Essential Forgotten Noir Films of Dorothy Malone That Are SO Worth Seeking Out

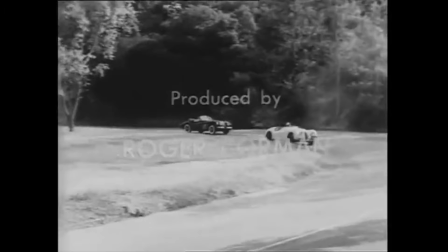740s
It was produced by Corman's Palo Alto Productions to a moderate box office success
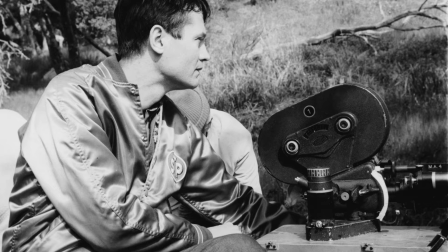745s
but still one that granted Corman a three-movie deal starting to direct his own films.
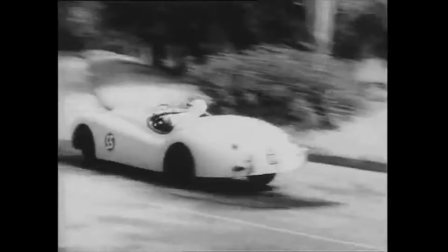752s
This one though was co-directed by its male star John Ireland.
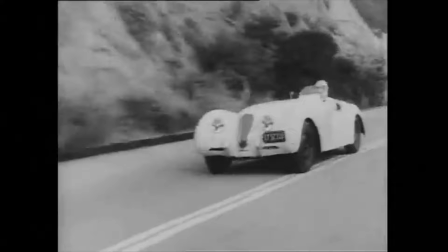756s
As a racing car chase and hostage thriller, The Fast and the Furious remains an interesting watch,
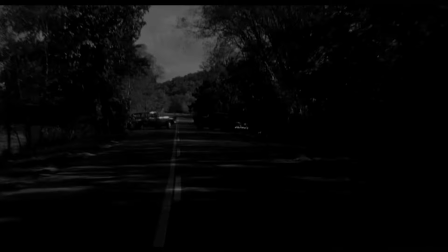763s
easily paired with other noir-tinted unique films like Robert Mitcham's Thunder Road or John Sturge's Jeopardy,
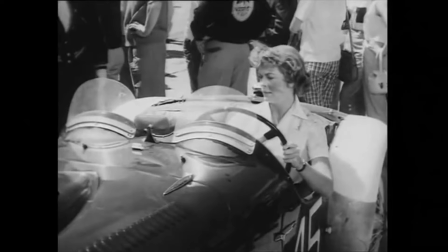770s
which I discussed in the recent video I mentioned dedicated to Barbara Stanwyck and from that we jump from a jaguar
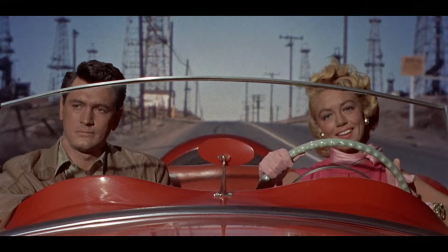778s
to a beautiful red wooded wildfire to remember Dorothy's most acclaimed performance
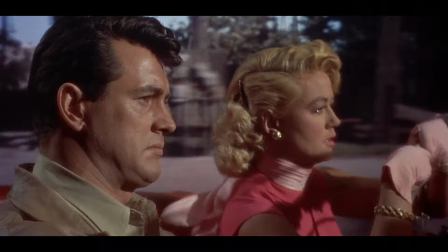784s
in the masterpiece that is written on the wind directed by Douglas Sirk and released in 1956.
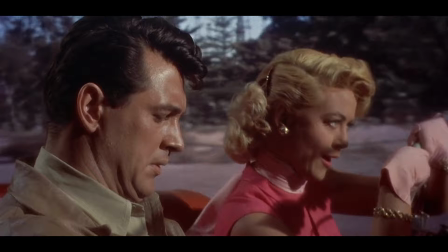790s I'll wait and I'll have marriage or
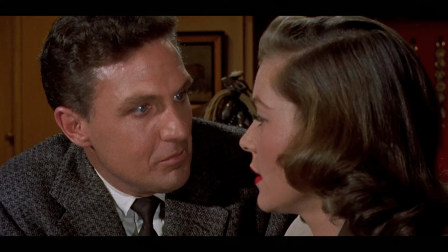799s no marriage.
In a gorgeous ensemble cast including Robert Stack who should have also won an oscar for
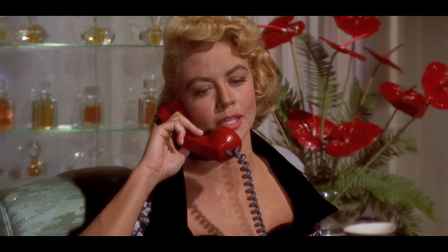806s
his performance rock hudson and lauren bacol dorothy's flamboyant sultriness and owned
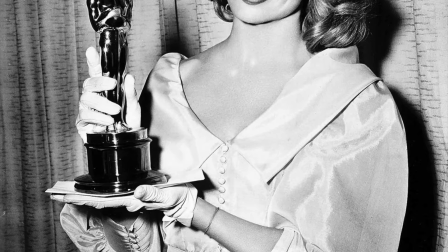812s
personal mix of sadness malice and unstoppable drive granted her an oscar and recognition
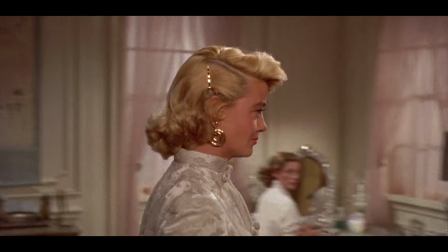819s
from peers critics and audiences her character construction is not only conveyed through
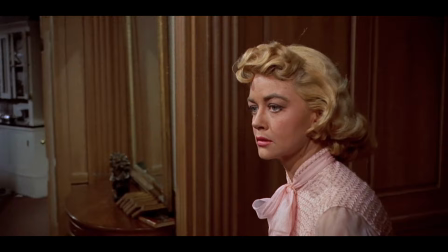825s
dorothy malone's exceptional performance but also through the meticulous attention to detail in elements such as her clothes,
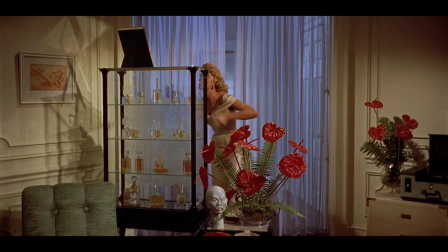833s
her car, and the settings that surround her.
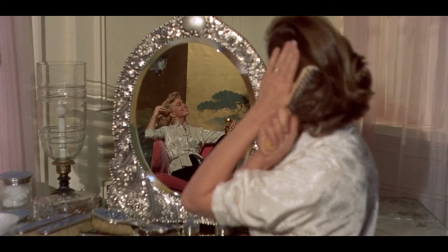836s
Cirque's artistic vision revealed hidden aspects of the story and enriched the film's narrative and
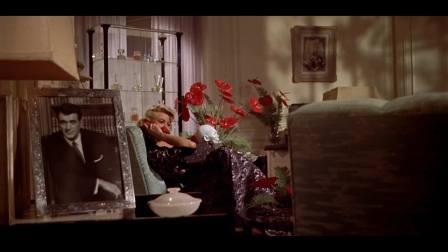843s
especially Marilee Huttley by providing subtle and not-so-subtle cues through art direction,
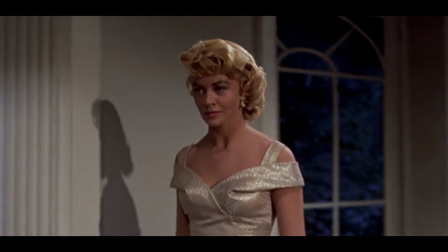850s
set decoration, and costume design.
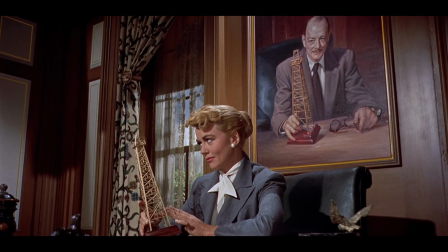853s
The German filmmaker explored and exploited practically all the resources of film language to create in Written on the
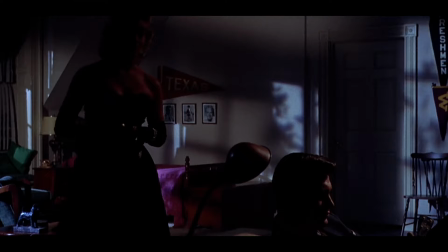861s
Wind an atmosphere of a lush Greek tragedy and twisted family dynamics right in the heart of America.
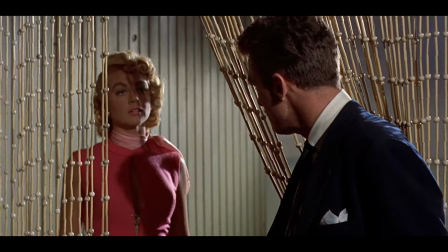869s
Even if this film is not considered film noir,
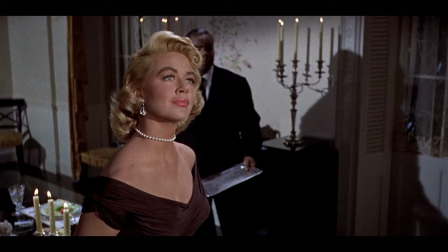872s
still we find many reminiscent elements and certainly in Merrily a great example of the sultry,
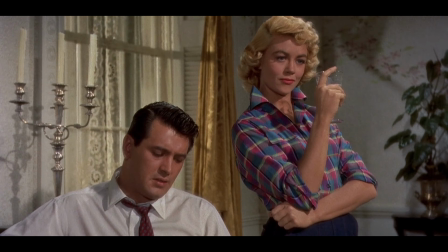879s
conniving and treacherous femme fatale archetype.
I can talk you right into the state penitentiary.
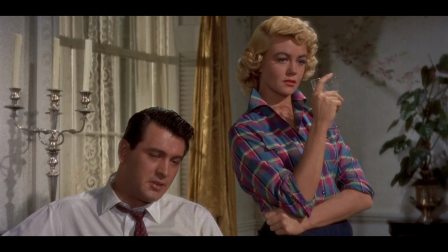888s You are sick, Merrily. your sickness won't be cured by marrying me.
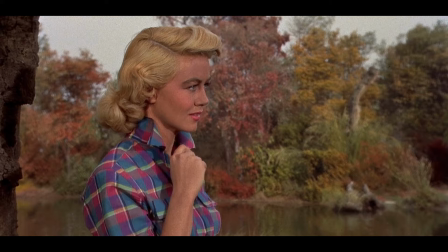894s
Of her talent Douglas Sirk said she has earthiness depth and power and she handles emotions beautifully.
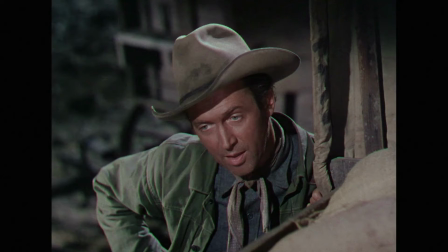901s
She has proved their ability to play routine sweet girl characters and now in this offbeat sexy role she is simply great.
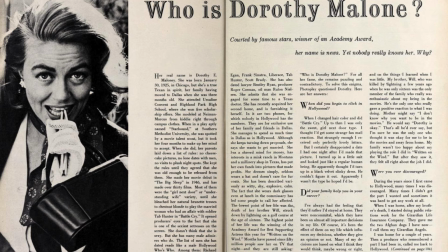909s I see what you mean.
Dorothy had gone up to that point fairly unnoticed by the press as she rarely played the
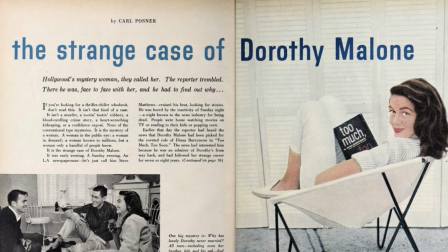917s
Hollywood game gave few interviews and would often return to her native home in Dallas.
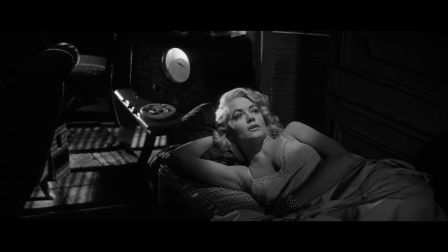923s
Partly also why her career took so long to fully take off.
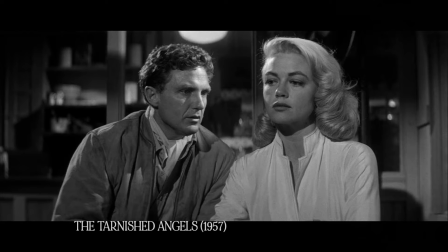928s
However, her collaborations with Douglas Sirk in Written on the Wind and later in The Tarnished Angels,
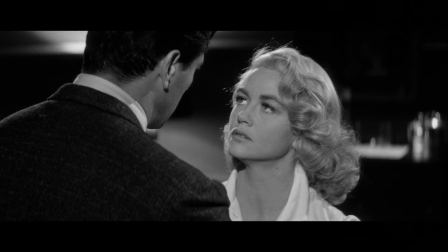934s
reuniting again part of the cast of Written on the Wind, put her on the map for a versatility and an ability to play troubled women
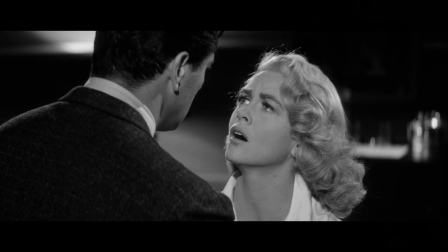943s
that had been up to that point disregarded by typecasting following her
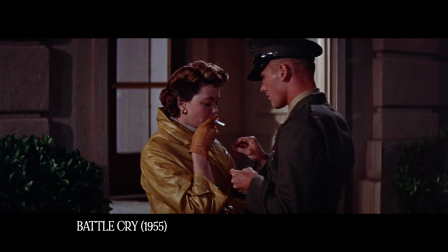948s
performance in battle cry directed by raoul walsh and released a year prior to
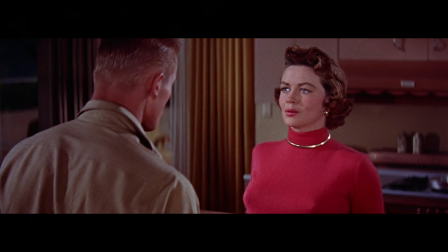953s
written on the wind dorothy continued this path of giving voice to troubled fallen women
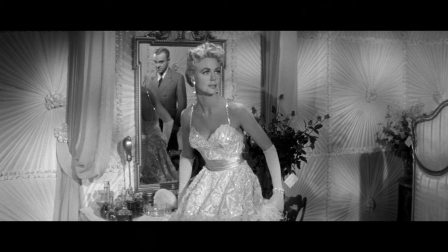959s
from this moment on malone's film career progression was definitely uneven it
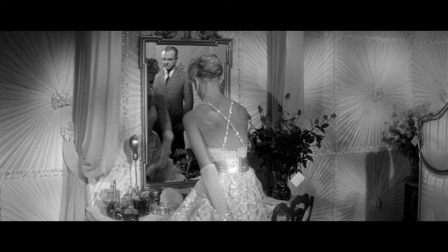965s
certainly couldn't have been easy portraying women who challenged the expected female etiquette of
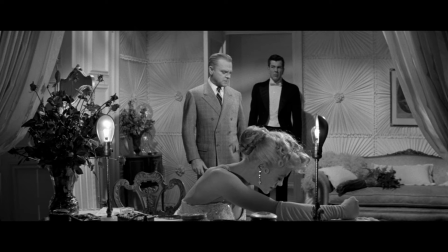971s
the 1950s, particularly concerning topics such as sex and complex family dynamics.